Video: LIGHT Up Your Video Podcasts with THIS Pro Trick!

When I first started making videos on YouTube, I didn't have the slightest clue about how lighting worked, and honestly, half the time I still don't. But like most things, there are some simple fundamental principles that you can learn easily that you could start applying to your own videos when it comes to lighting. So with just a couple extra lights and a few minutes of your time, I can help you improve the quality of your videos. Hey everybody, welcome back to the channel. My name's Quinn and I'm here with the Podcast Consultant. You're watching Podcast Pro Tips, and in today's video we're going to be discussing the fundamentals of lighting using the 3-point lighting system. This system's a game changer, and you can honestly do this with a couple of inexpensive lights and dramatically improve the quality of your videos. Be sure to stick around until the end of this video, where I also show you some really quick basics on grading the shots that you'll get from your camera, and don't forget to hit like and subscribe for more Podcast Pro Tips. Let's get into it. So as I mentioned on the outset, for just a couple of extra lights, you can improve the quality of your videos using the 3-point lighting system.
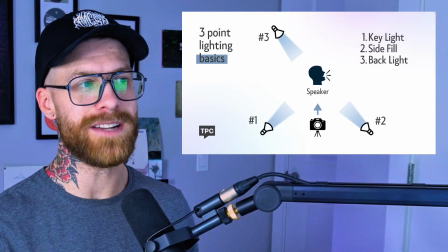[1:04]
And don't worry, I have a graph. So if we take a look at this graph, this is a great starting point to apply a 3-point lighting system to your own videos.
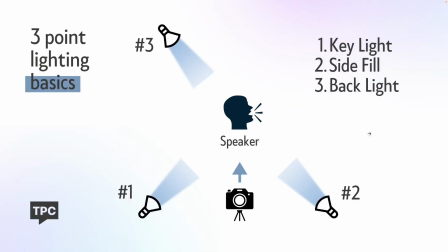[1:11]
As you can see, 3-point lighting literally means using 3 lights. So we have the object that we are lighting up, in this case it's going to be the speaker, and the 3 lights here. So the first light is going to be our key light. This is the main source of lighting, likely the brightest, that's going to be lighting up the subject.
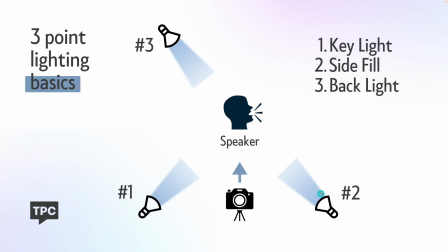[1:29]
The second light we have is a side fill, and this is literally going to fill in the side of the object. And then on the third light, we have a backlight. This is going to light up the back of the object that you're filming. And then in this setup, commonly you would have the camera pointing straight on right at the object.
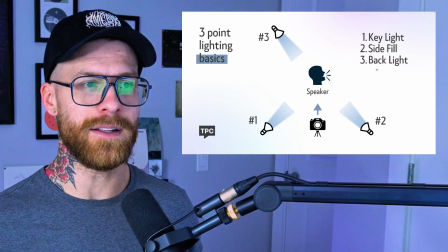[1:47]
Now, when it comes to lighting, this is a great starting point, but it really comes down to style and the look you're trying to achieve that will dictate whether you use 2 lights, 3 lights,
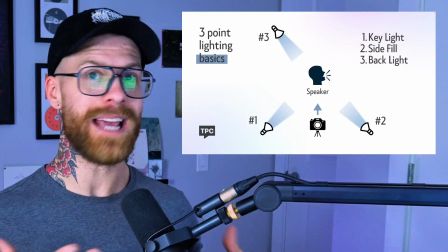[1:59]
what angles they're at, what angle the camera is at, and things like this. So in my case, with the room that I'm filming in, I found that a 2-point lighting system works quite well.
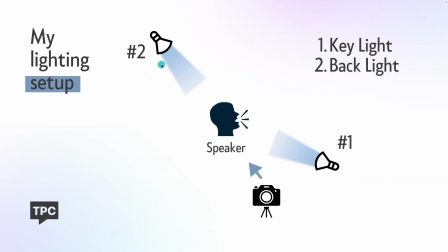[2:08]
I have the key light here, and then I have the backlight. And my camera is also slightly off axis as well.
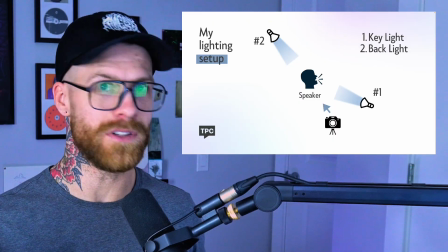[2:16]
This helps because I have huge glasses which reflect virtually everything, which, as you can see, I have a big monitor, and that's just all up in here all the time. And as I just mentioned, style is very much a factor here. Using 2 points of lighting and using neutral or cooler lighting gives me the look that I like, but you might prefer a 3-point warm lighting look for your videos.
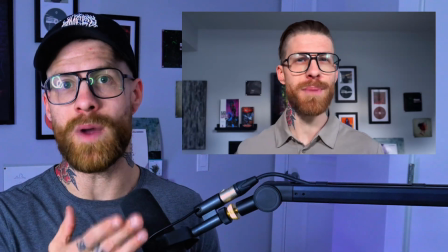[2:37]
As you may or may not have noticed from previous videos of mine, I have this big window in my office that has made shooting videos an absolute nightmare.
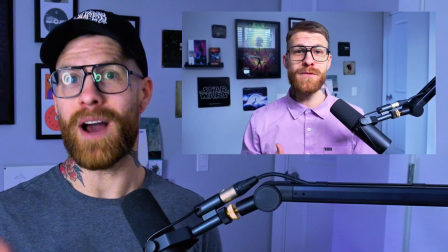[2:45]
I finally buckled down and blocked out the window, but prior to that point, I was always fighting against the time of day,
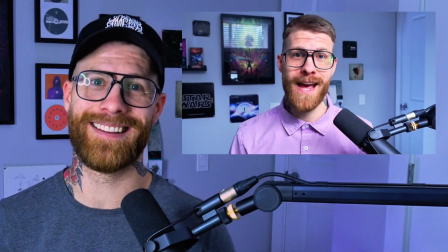[2:50]
whether or not there was overcast, and frankly, it was just such a headache. If I was going to film videos, I had to film them between 10 and 11 a.m., or if it was in the evening, it would have been between 4 and 5, provided that it was a sunny day.
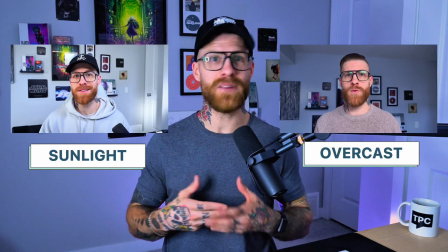[3:03]
Now, if it was an overcast day, I could pretty much shoot whenever I wanted,
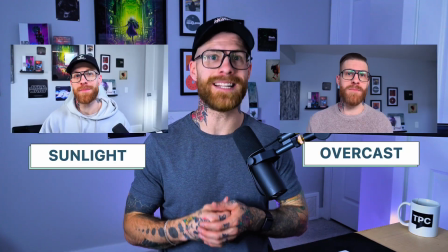[3:07]
but the color grading template that I had made for days where it's sunny didn't work because the style of lighting was slightly different. On top of that, I've also played around with camera depth, having the camera closer, further back,
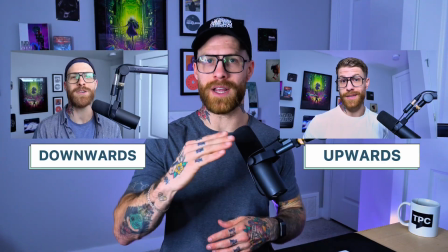[3:19]
straight ahead, going from the bottom, shooting up, and even from the top, shooting down. So long story long, experimenting is a big part of this process, and there is no right way to do it. So I encourage you to play around and find something that works for you and gives you the style that you want for your videos. So now that I've discussed the lighting, I want to show you in application what it looks like when I isolate each of the sources of lighting I use. The first one I want to isolate is the key light, because that is most commonly what people have. It's just a single light in front of them or to the side shooting them. So I've gone ahead and I've turned my backlight off.
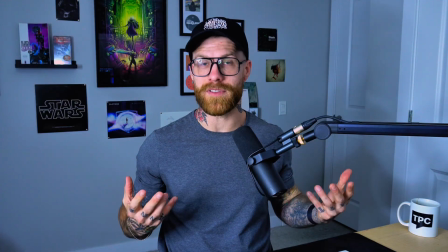[3:52]
And as you can see, there is already this lack of depth that comes with the shot by just using a single key light.
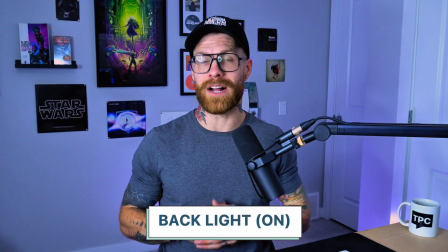[3:59]
It's subtle, but it's very powerful. So as you can see, I've turned it back on now, and it just adds a subtle richness and professionalism to the shot.